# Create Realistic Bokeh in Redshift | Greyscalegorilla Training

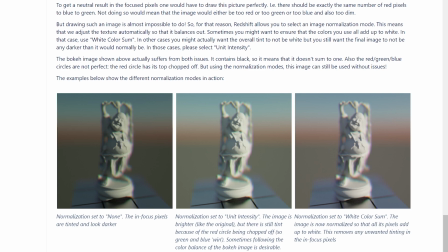In that case, use white color some. in other cases you might want to tint the overall image to not be white so but you still want the final image not to be any darker than it normally would be so basically this one on the left here the normalization mode is set to none
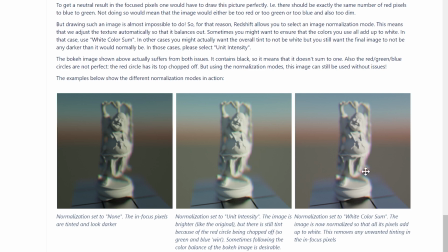this middle one here the normalization is set to unit intensity and the far one is set to white color some basically all the pixels will add up to white removing any unwanted tinting in the in focus pixels I tend to use unit intensity or none depending on the look I'm after so let's
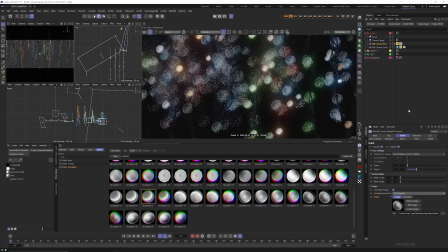go ahead and take a look at that let's change this to unit intensity and I'm just gonna you can see how all the bokeh just got a lot
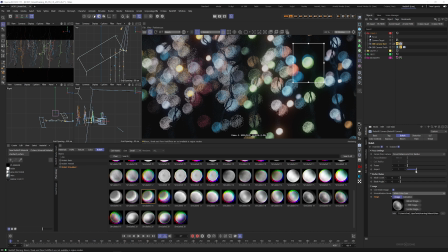brighter when I did that and if I change it to white color sum it's gonna look almost the same and this type of scene you're not really gonna notice a huge difference between unit intensity and white color sum so let's leave it on unit intensity and
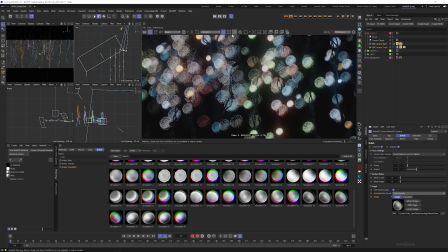I'm gonna flip it back over to bucket mode and let this clean up so we can really see what this looks like
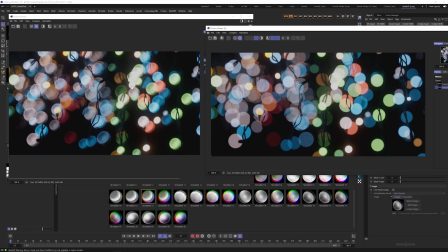okay so that's all finished up and keep in mind that it's going to take a lot of samples to clean some of this bokeh up especially the ones that are like really out of focus here there's little points of light in the back so just keep in mind that you know if you want to clean it up you're going to have to reduce your threshold of using a unified sampling the one on the right here is not using any bokeh maps
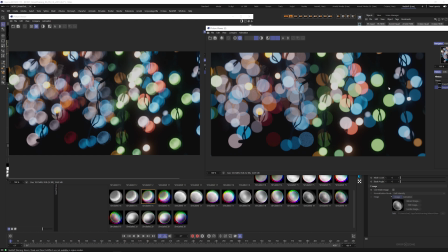at all it's just the generic white default in the redshift camera tag and the one on the left here is using one of our default bokeh maps and you can see it just feels way more photographic feels more way more realistic because lenses have imperfections they have
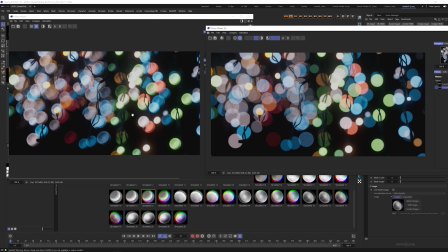sort of like you know you never it might be you know an imperfection in the lens it might be a different iris shape you never sort of you know you know like you want to like not have a generic white like circle this just does feel so cg to me having these
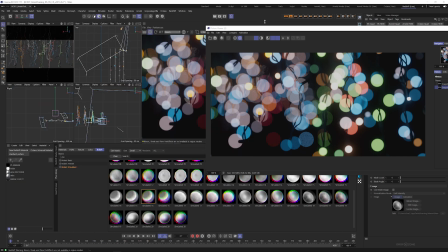options and in here is just going to be great for you all right let's go ahead and close this down and talk about all the different shapes that we have available
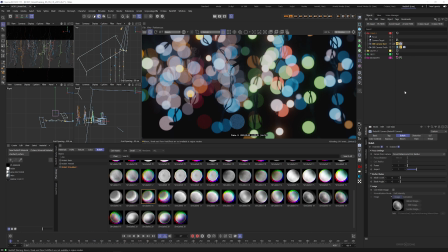so let's jump back into a progressive mode perfect okay so let's go ahead and look at what we got here we've got all kinds of categories
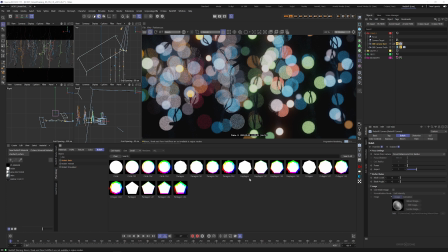we got basic which is going to be kind of like your basic shapes of bokeh including lots of chromatic aberrations so with our camera tag selected we can just kind of hop through all these different ones here and I'm just going to isolate a shape let's just isolate this shape down here
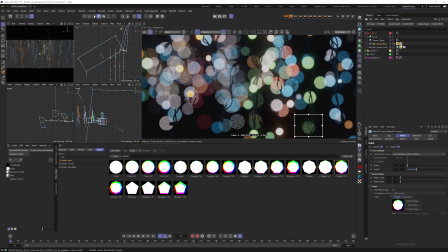so we can see that clean up a little bit better here is a uh let's go ahead and make sure that's working oop i think i turned it off that's why there we go now we're now we're now we're cooking so we got some some with like more chromatic aberrations happening and kind of
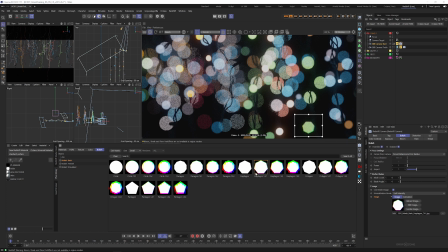steps through that chromatic aberration down to like a clean bouquet shape so we've got a heptagon here let's try an octagon maybe we want a pentagon that's kind of an interesting vibe and then flipping over to Fresnel we've got like the same shapes but
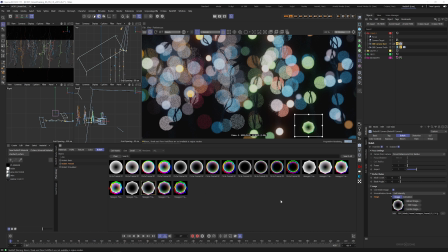with a little bit of Fresnel on them to make them feel a little bit more filmic let's try that's looking pretty good see what this one looks like all right it's not bad but my favorite I think are the simulated these tend
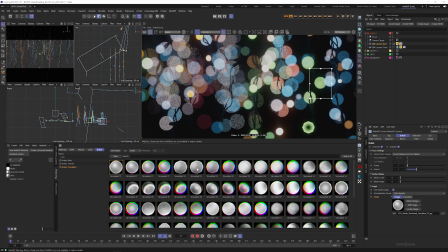to look a little bit more realistic they have some of those like little dust bits and imperfections in the glass to give you give it that like more natural vibe let's find like maybe simulated oh or simulated 12 and of course if you want to see some of that detail you're gonna have to let that clean up for a while
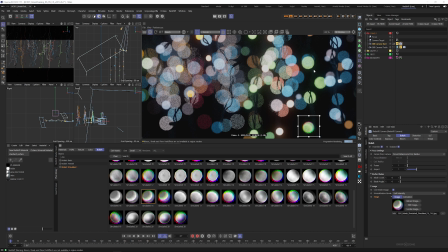let's try simulated 16 I like this one a lot because it has kind of like this crescent shape which is really interesting that's looking good actually let's let this one cook and see how this one looks in bucket mode here great
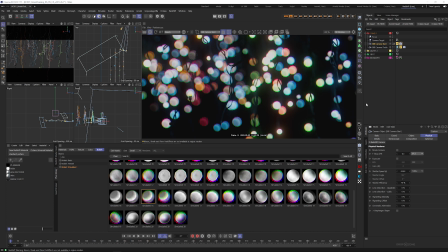all right this is looking really good. It's way better than like your default circle. I think the only thing it's missing for me is maybe just a little bit of an anamorphic look. So I'm going to turn off the bucket mode and go into progressive mode. And I'm just going to write, I'm just holding down shift and dragging a little region in this area here.
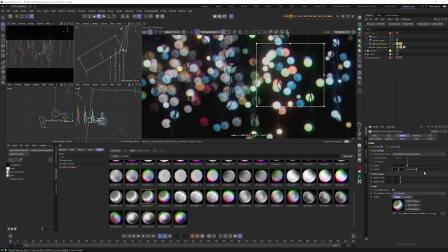And with our camera tag selected, I'm just going to change the aspect to like a 0.8, which is going to give us this kind of anamorphic lens look, which I really like and then I'm going to change my my bokeh map to let's do something like extremely a lot of chromatic aberration
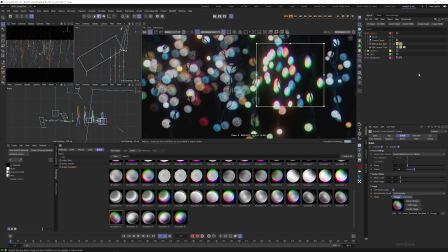on this one and see how this looks let's let this one clean up yeah this one's giving me like camcorder vibes or something it's it's a pretty interesting look and what's great because it's all our bokeh maps work
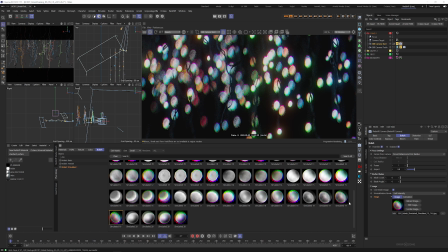with our hdr link tag here we can literally just you know kind of regionize a little area here and we can just step down and try different levels of that chromatic aberration until we find something like maybe we don't want it at all maybe we want to change
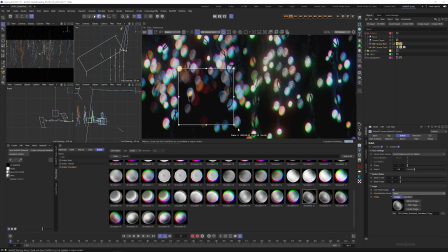back to a normalization mode of none to get more of a dimmer kind of look and that's looking pretty good let's see maybe what something like that looks like Ooh, I'm kind of digging that one. All right, so let's let this one clean up, and then we'll wrap it up.
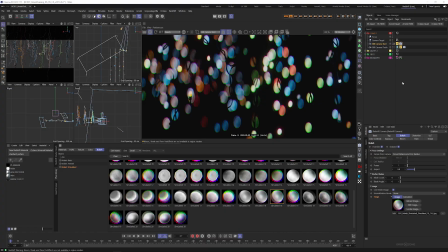All right, yeah, that's looking really good. I'm digging this. Yeah, this looks so much better than the generic kind of like bokeh that, you know, you get just by applying the camera tag and whatnot.
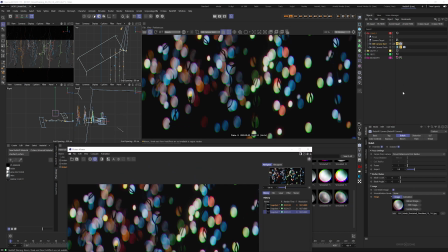In fact, let's go ahead and like put this to the PV, and then we'll go ahead and disable our tweaks here. Get that back to where we started, and let's get out of bucket mode.
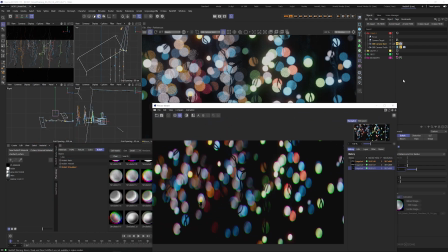So yeah, this is just a far more photographic look than your generic circle bokeh. Bokeh, I'm using that term interchangeably. So you might hear me in this video say bokeh or bokeh just because I say it both ways and that's okay.
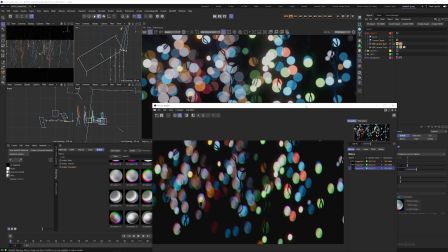If you say it one way or the other, hey, I've got you covered both ways. All right, so that about wraps up our bokeh maps using H-DryLink and in our Plus library.
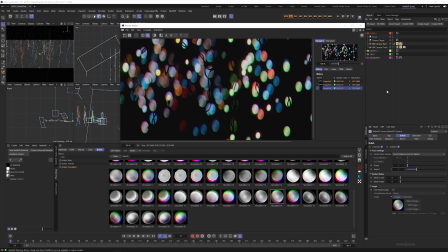I hope you enjoyed the video and I will see you next time.